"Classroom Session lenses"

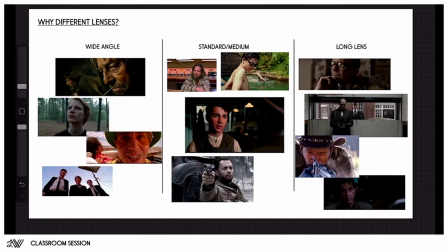[0:05]
Okay, hey, welcome everyone. In this classroom session, I wanted to briefly discuss everything about lenses because that's going to be the focus of this week, and we're going to be scene building.
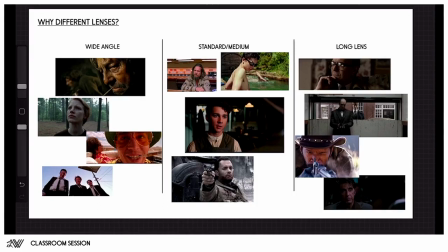[0:18]
So a bit of knowledge about lenses is always a good thing. Again, I'm not an authority when it comes to lenses. I'm definitely not an expert, but it's just from my observation and what the correlation that I make between lenses and perspective that might be able to help you in your own drawing.
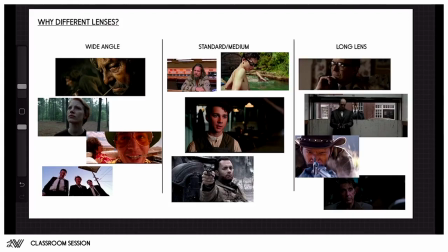[0:37]
And so what we'll do is we're going to look at why different lenses are used. So I have some movie examples here, but the same thing goes for animation or even art. I'm going to show some art later in the classroom.
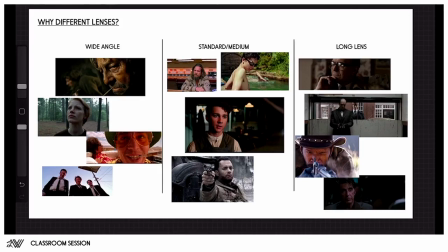[0:52]
So we're going to make a distinct difference why there's a difference in the use of lenses, and then see what the correlation is between lenses and perspective. And then we're going to see how you can actually apply that in
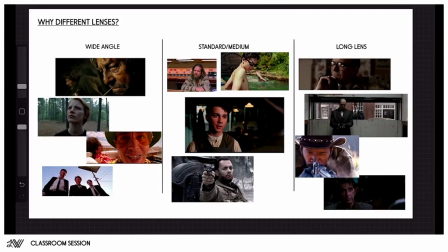[1:10]
your own scenes as you'll be able to do this assignment cycle. All right, so jumping right into it, why do we use different lenses? Well, the thing is, as storytellers or,
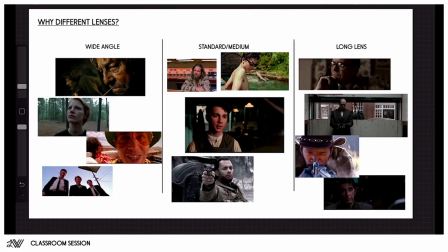[1:27]
artists, whether that's cinematography, photography, 2D artists, doesn't really matter. We're always trying to make our audience connect with what we're displaying, whether that's emotionally or, personally or visually.
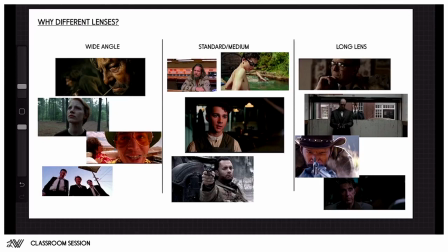[1:47]
We're always trying to convey a certain feeling, okay? And so we can do this in a number of different ways, as you all know, right? We can do that through mood, color, composition, whatever.
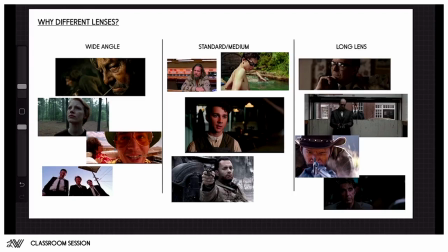[2:05]
And so this is things that help us make that image clear. But we can also do it through lenses, and that's of course specifically with cinematography because they actually use physical lenses.
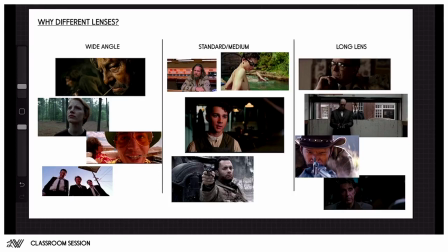[2:19]
But we can use perspective in a manner that mimics those lens behaviors, okay?
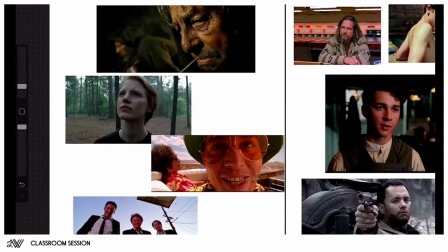[2:26]
And so if we look at a wide-angle lens, what it basically does is it gives us the opportunity to get really close to a certain subject, but still make us aware of the surroundings of that subject,
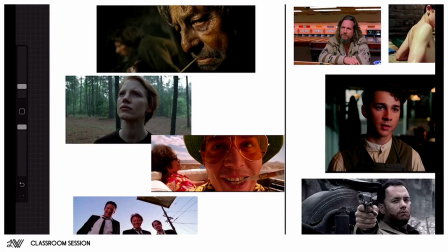[2:45]
right? And what that is able to do is, when it comes to actors, for instance, as you can see in this scene, it gives us the opportunity to really show the emotion of the actor while still informing us
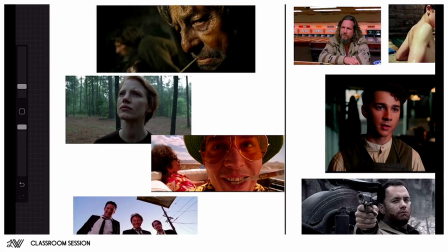[3:02]
about the environment in which that actor sits. Okay, and this is the same for your subject or your character that you're painting in your illustration. If you're using a wide-angle view, you can still inform the viewer of the surroundings in which your character or characters
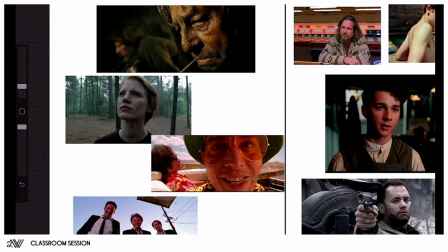[3:19]
are standing without too much loss of detail, right? If we'll look at the long lens later, but if we compare that to the long lens, which we can also zoom into a character, everything else gets really blurred. So we're not really getting informed about the surroundings. We're really focused on the character at hand.
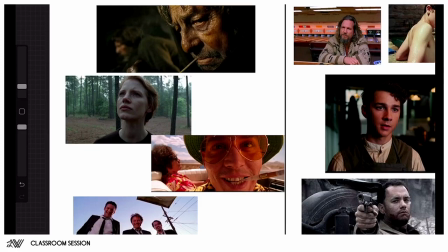[3:38]
So the wide-angle lens is actually a pretty informative lens. It also warps our perspective, of course, so it gets a very fantastical feeling. We can see, especially with the wide-angle lens, we can see that it's not real, okay?
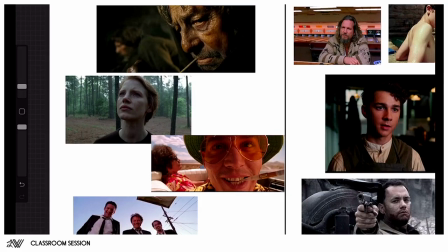[3:57]
It's not natural to our eyes. It's something that's there to invoke some kind of drama and inform us about the scene,
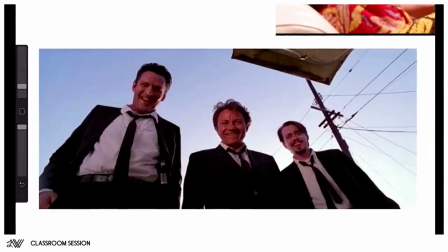[4:08]
especially if you look at this scene from Reservoir Dogs.